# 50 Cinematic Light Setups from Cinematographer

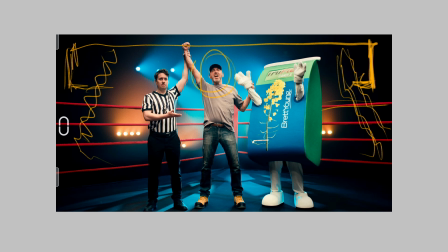2422s
And in terms of this guy, we have him with a hat like that, and obviously sometimes when he goes into the camera, this top down lighting was not enough for him to have a nice kind of
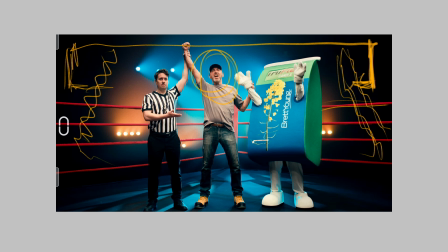2439s
level on his face, and then we using just a bounce board from one side when he's walking into the camera, and kind of more create some bounce on the other side, then just a little bit nag here, and then we will have our contrast.
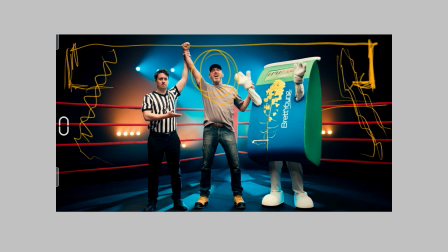2455s
In terms of spotlights in Gobo thing, I used my favorite event light with all of this. As you can see here, it creates more nice patterns, shadows and stuff, like just the pockets of light right there.
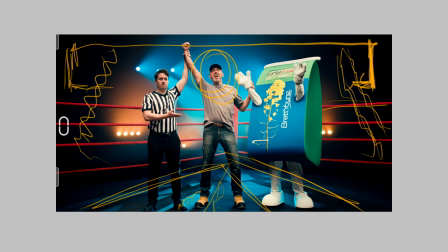2473s
And it was same Gobo had for events, concerts that I used in my first music video back in the days.
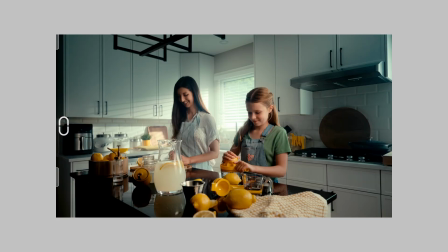2484s
Let's take a look at this one, and I will explain why I don't like this and what you need to understand in terms of doing things right or doing things wrong. It's obviously a little bit more kind of gray area, yeah,
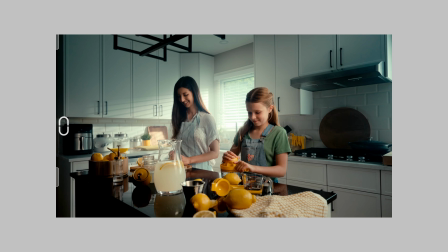2500s
in terms of your taste or your client taste or whatever you kind of want to do with that. But I give you a couple things to think about. What about this composition, lighting? What do you like about that? What are you not liking about that?
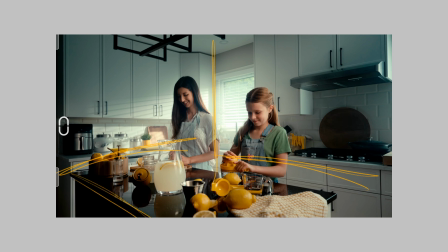2518s
Depth, lines everywhere, lines, window. We have our motivation light, kind of, yeah. Some shapes on a kitchen cabinet. A lot of props, interesting matching colors. Kind of great image in the first glance.
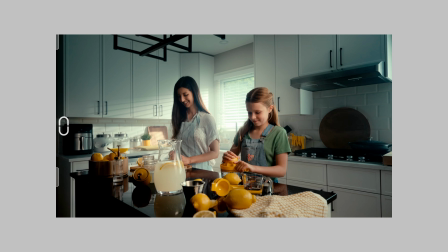2536s
But as you can see, we are not on the shadow side right now. Shadow side would be here. The camera should be here. And then we will facing them on the other corner with two windows,
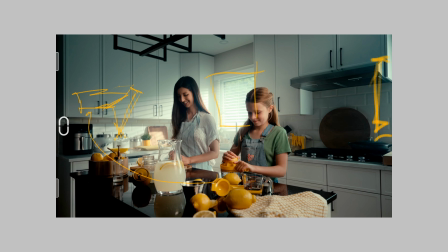2553s
and camera will be from the shadow side. Then we will have our key thing, and also we will have our backlighting from the one, like a first window would be backlit her, and even her a little bit.
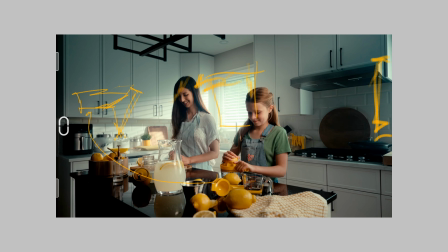2568s
And then another window should be motivation for this wraparound there, yeah. And obviously I had a neg here to kind of create the shadow, even more contrast ratio here,
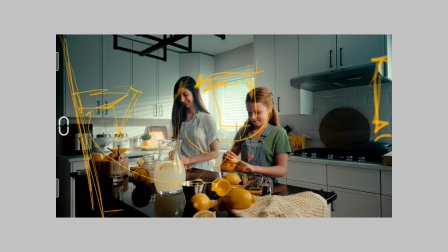2582s
but I just later I realized, okay, if we just switch the camera to the other side completely, it will be more simple.
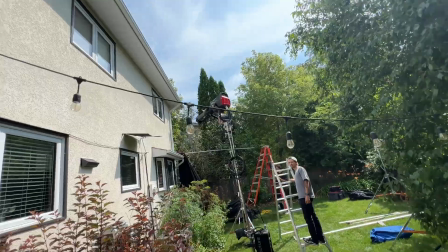2594s
And for example, in terms of light, we had 600D here, 600D through the window, another one there, also
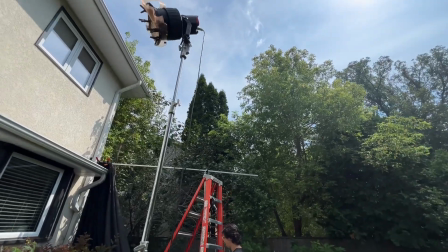2602s
1200D shooting through the window exactly to create the shadow,
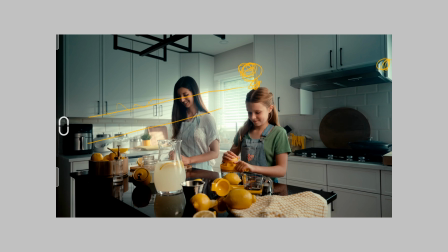2607s
and 600D shooting to her create edge light.
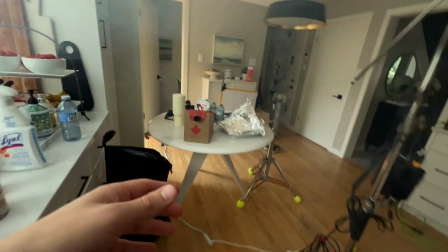2612s
But inside I had the F22c as well to kind of wrap around the faces.
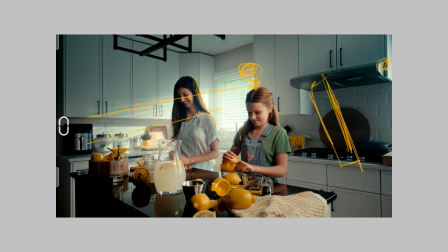2620s
But now I just look at this and say, oh, okay, we just need to kill the F22c and maybe just go with two 600Ds, just kind of have this thing here, and that's all.
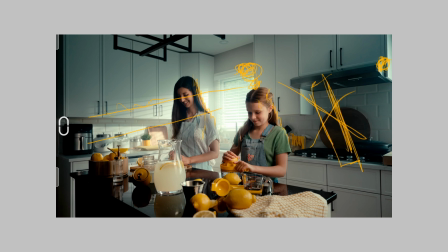2636s
And here would be completely more shadow situation, yeah. But I would say ideal version, we're just using same amount of things, just kill the 1200,
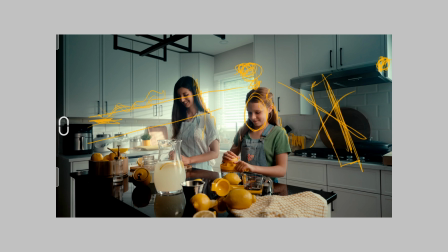2649s
and we move towards the shadow side completely and have different perspective of the situation. And that's kind of learning curve that you also have to get from your practical work. You did location scouting, you did tech scout and stuff, and also you missed something.